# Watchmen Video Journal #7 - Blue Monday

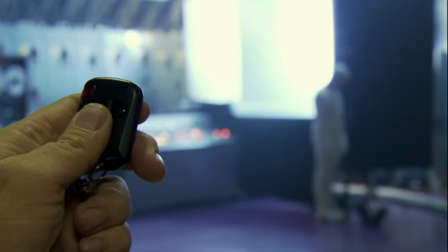Creating Manhattan, I think first and foremost, is a leap of faith, especially all the ways that people talk about making him or have talked about making him over the years.
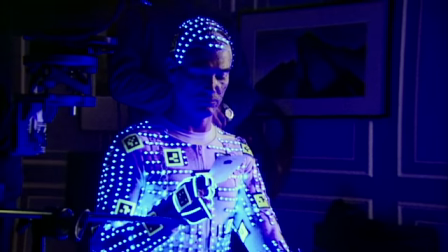I wear a sweatsuit that has little blue lights taped to it.
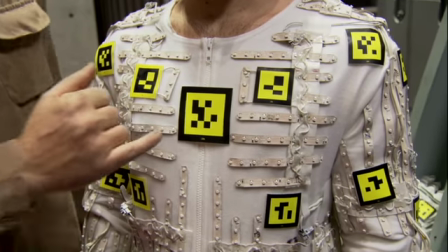On it are little tracking markers. So these markers allow a computer later on to track each motion independently.
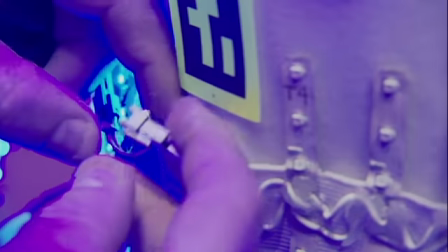All right, so we have our panel here that we can disconnect and then unpeel the panel if we need to.
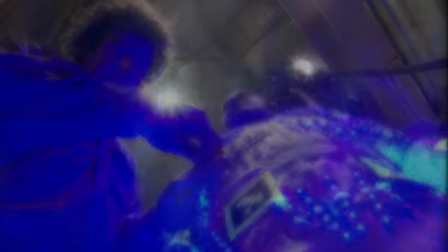We can replace it and then plug it back in. We have all 4 Dr. Manhattan effect suits going.
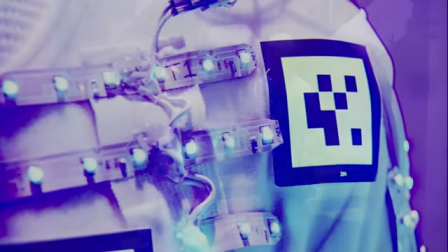We've been working about 4 months developing the ability to put this many light-emitting
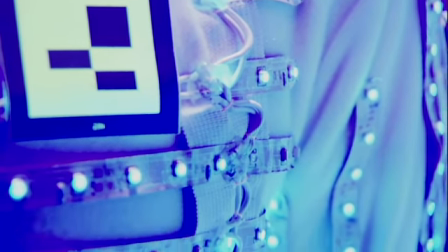diodes on suits without getting hot and putting out the brightness that they need.
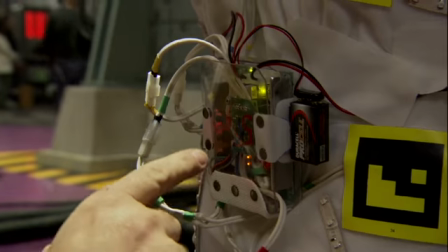This is sort of the central brain of the system, and this allows us to control different zones of the suit.
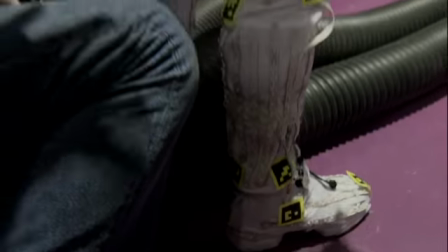We even have LEDs on the bottom of his feet, and that's so that when he steps, we actually see light in his footprint.
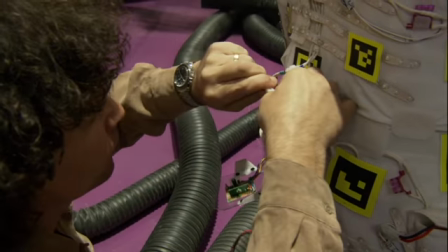All of this circuitry controls each zone, allows us to change brightness, so if we need more brightness in one spot and not in another. One other aspect of Dr. Manhattan that's really, really important is the fact that he glows blue.
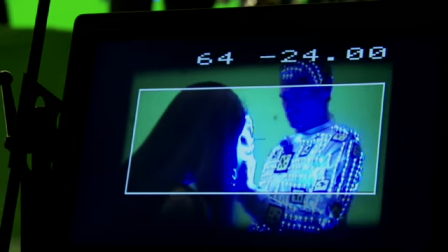Thousands of LEDs that put out this nice diffuse light that can light everything around him. It's become a major lighting source in the movie in some scenes.
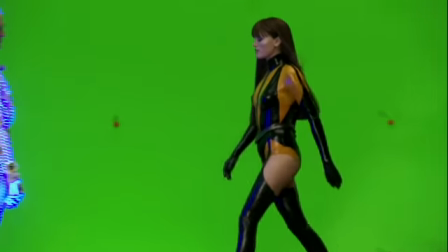Whenever Laurie, for example, talked to Dr. Manhattan, all the sparkle in her eyes became more magical and did half the lighting for us sometimes.
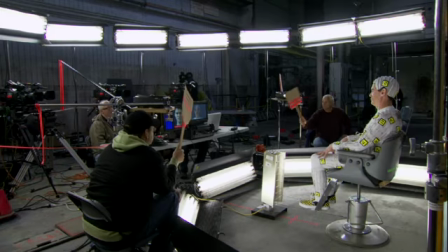They paint little dots on my face every day that are also tracking markers. We're going to do 34 expressions.
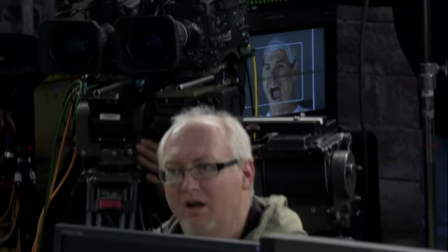Okay. After we do those expressions, we're going to do something called a range of emotion expressions. Okay. And it's something like happy, Right. sad, anger.
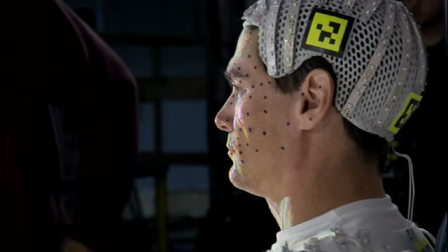It's just an emotional range that we want to see, and it's going to encompass all the expressions.
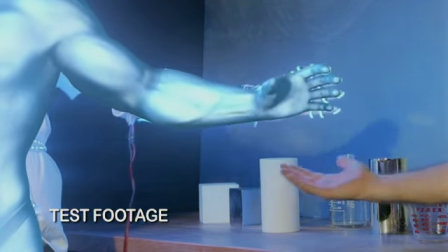A lot of it just comes from how fantastic you think this creature is, or this character is in the movie,
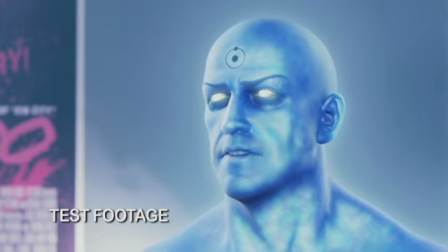and you realize that he's a fully CG character that's going to be informed by Billy's performance. Essentially, my performance will be erased from the film,
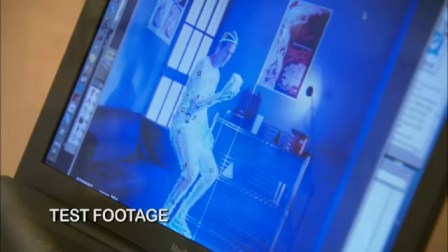and the computer animators will create a Manhattan version of me, and then they'll make it really big and cool.
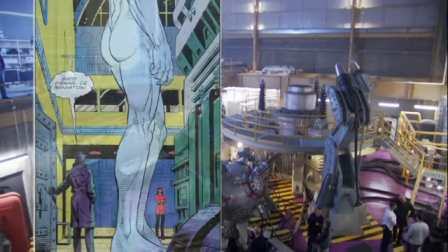We're in Dr. Manhattan's lab. He's going to be 45 feet tall in here.
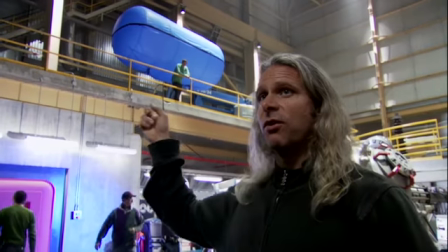And this balloon light that you see up there is going to represent the light that Dr. Manhattan gives out when he's that tall.
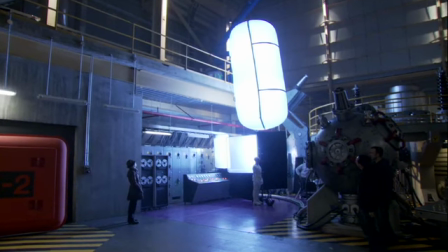Because he's a CG character through the whole movie, and we can easily make him 45 feet tall. But then he's got to shrink down and become Billy's size.
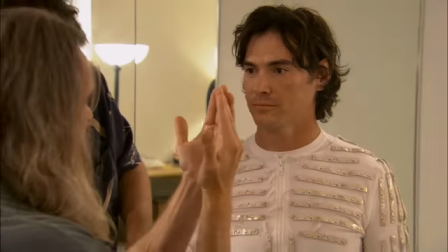There's a lot of stuff that happens on the set and off the set that goes into keeping the essence of his performance. It's been an interesting process to carry on from the initial test phase
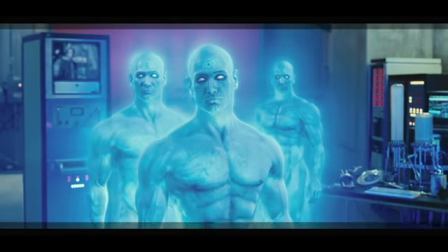and get to the perfect Dr. Manhattan look and put him into the scene.
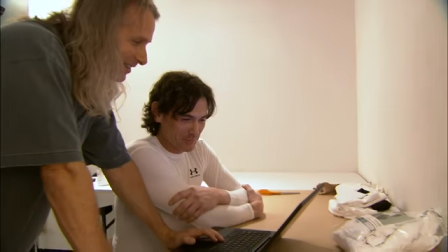We've had a lot of discussions in their screening room about how to downplay it and keep it really true to how Billy is doing the performance,
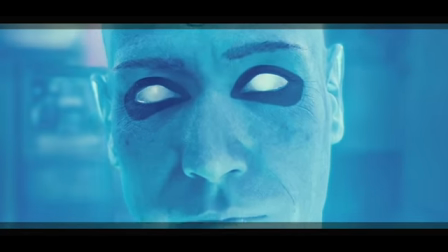and it's a lot in the face, and I'm really amazed that we got that. I think we lucked into something that worked out really well for this film. I think it has been pretty successful.
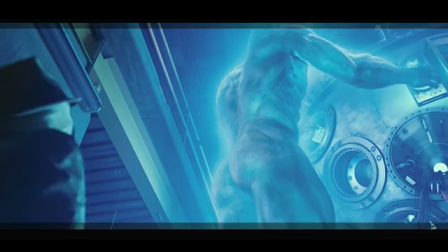We've got quite a few shots done.
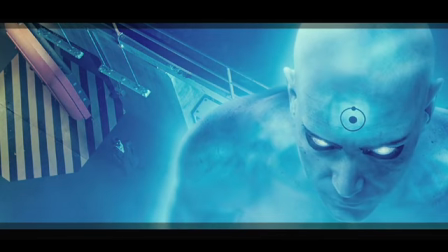We smile a lot in the screening room because it's just kind of freaky, you know?